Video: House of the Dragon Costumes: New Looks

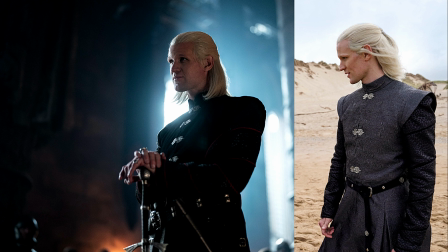(4:04)
the cut of the coat except for the princess seams or in this case prince seams
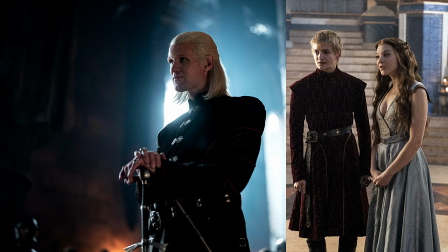(4:09)
is very close to those worn by king joffrey baratheon who was a great admirer of the targaryen aesthetics the coat is made from two contrasting fabrics
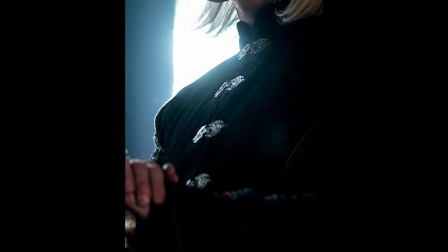(4:20)
possibly black velvet or suede and a shimmery black scale fabric that
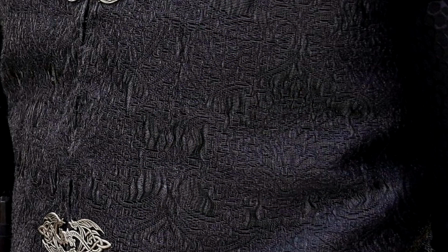(4:25)
is similar to the first jacket from the still photos the sleeve fabrics from that I think is this crocodile print jersey from Top Fabric of Soho.
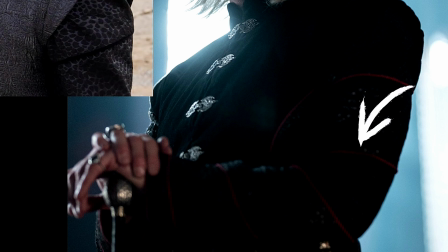(4:35)
And like the other jacket there is this contrasting piping this time in a dark red on the sleeves.
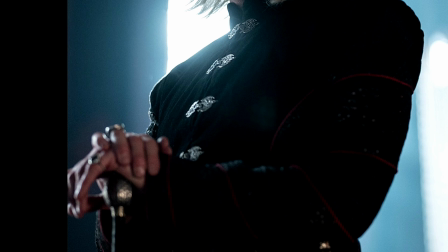(4:41)
He also has shoulder rings that broaden out his shoulders.
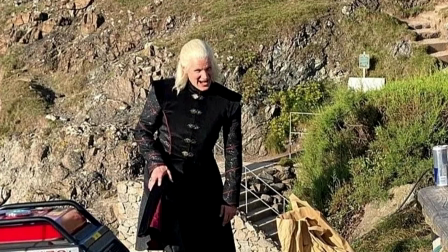(4:45)
Damon is wearing the same coat in this leaked set photo and from this we can see that the coat is lined in red.
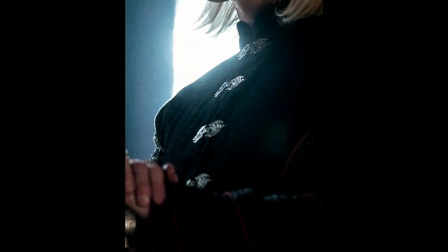(4:52)
Damon has foregone the gold in favor of silver clasps,
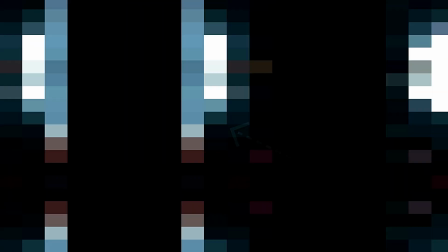(4:57)
belt mounts, and jewelry in the same way that all of Daenerys Targaryen's fasteners and jewelry were in silver.
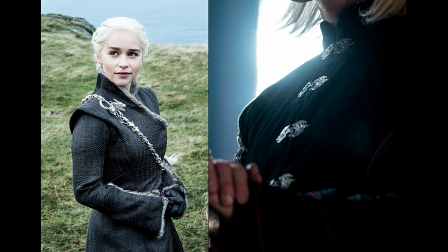(5:04)
I think this helps to separate himself from the reigning dynasty of King Viserys Targaryen, Daemon's brother.
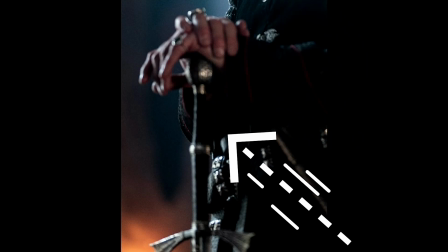(5:11)
And in this picture, he is holding the longsword Dark Sister, the other ancestral sword of House Targaryen.
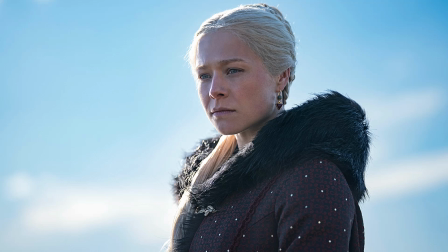(5:20)
Princess Rhaenyra Targaryen played by Emma Darcy. Rhaenyra's costume is a pleasant surprise.
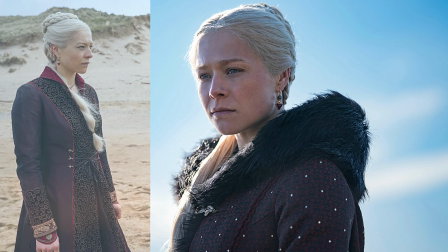(5:27)
I had mentioned in past videos that I didn't think that her costumes had a queenly silhouette,
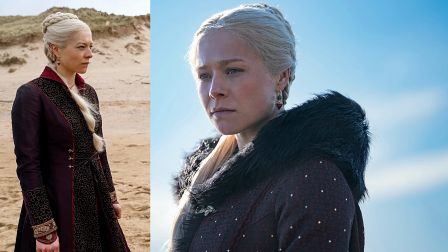(5:32)
likely because of the lack of foundation garments that would give her some gravitas.
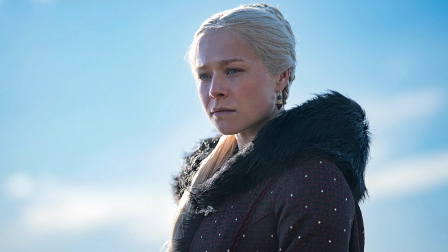(5:38)
It's difficult to judge this costume entirely because we're only getting a cropped image, but this looks very promising. Emma Darcy looks beautiful in this costume, and the textured brocade of her gown is so gorgeous, I don't even mind the princess seams.
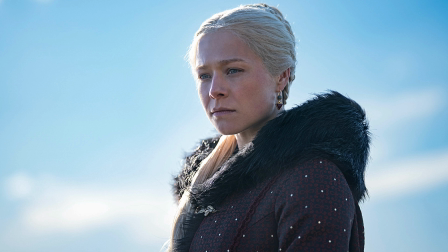(5:53)
The ground of the fabric looks black, although it could possibly be dark purple. I hope I can track it down eventually.
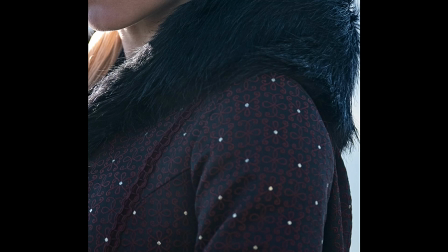(5:59)
There are these little silver dots all over the fabric. At first I thought they were half pearls, but I think that they are just these shiny silver dots. There's also a velvet ribbon and gimp trim and some red piping on the center front opening.
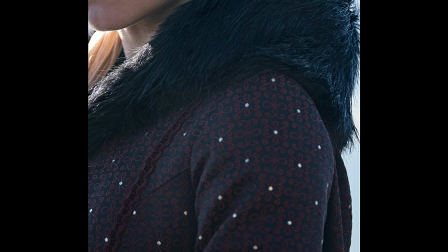(6:13)
But my favorite aspect is this black fur collar or hood of the gown. The fur is also sandwiched between the opening.
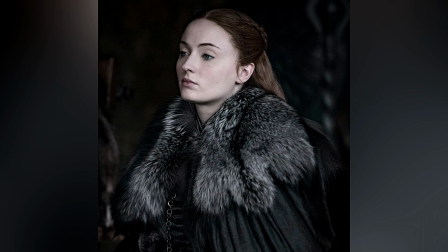(6:21)
Fur was often worn by nobility in Game of Thrones, such as by the Starks,
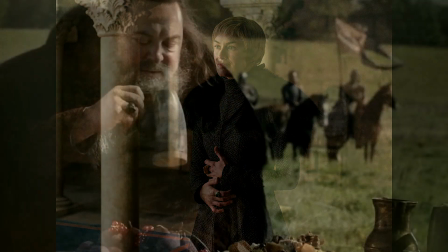(6:26)
the Lannisters, the Baratheons, and most notably by Daenerys Targaryen.
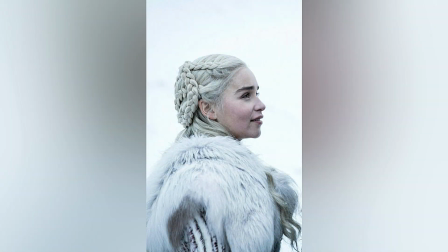(6:32)
During Henry VIII's reign, sumptuary laws were enacted to enforce order and obedience to the crown that continued under Queen Elizabeth I until 1600.
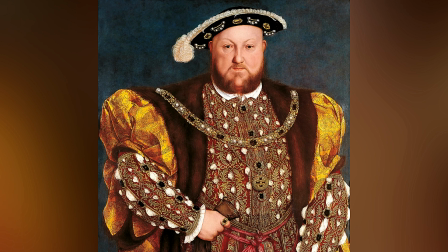(6:43)
Part of the law stated that only nobility were allowed to wear fur of sables in their gowns, kirtles, partlets, and sleeves.
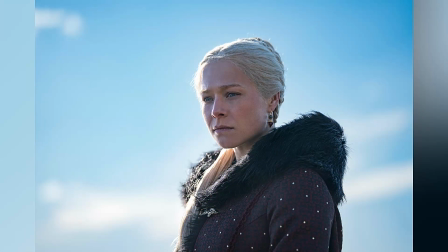(6:51)
But I should also mention that fur here is likely to be practical against the cold.
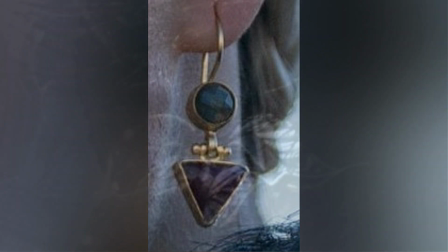(6:57)
Rhaenyra is also wearing the same earrings from her other look, but I can't quite make out the shape of the metal fastener at the top of her gown. Leaves maybe? Let me know in the comments if you can tell what the shape is. Alison Hightower played by Olivia Cooke.
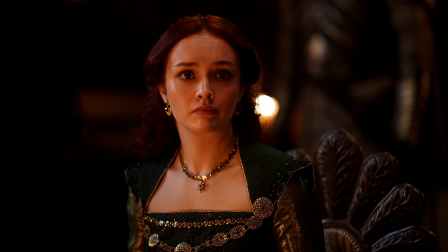(7:14)
Alicent appears seated at dinner with her husband, King Viserys. This is a new gown for Alicent, emerald green with a contrasting lame gold. In present day, she will likely dress in variations of green because of the rival Targaryen factions of the Greens versus the Blacks.
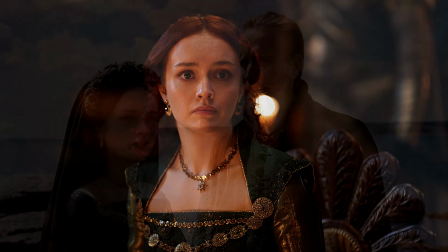(7:34)
From what we've seen so far on Alicent, the Hightower's costumes appear inspired by the Renaissance era.
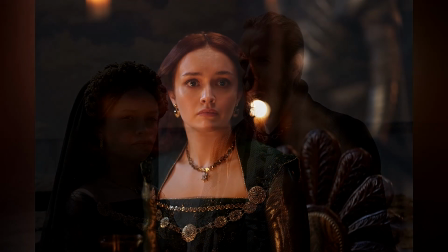(7:42)
This triangle-shaped collar on Allison's gowns is specifically Elizabethan.
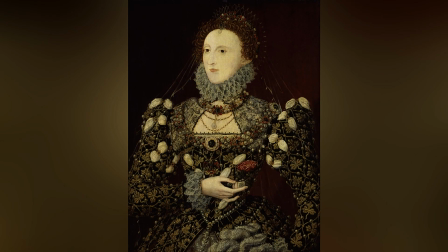(7:47)
There are many examples of this style of collar, often worn with a stiff collar or ruff during this period.
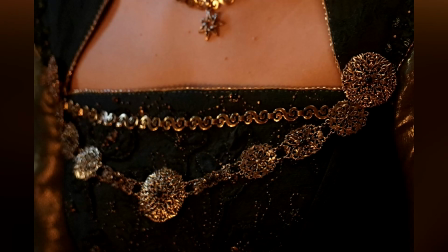(7:54)
The triangular insert in this case is called a partlet.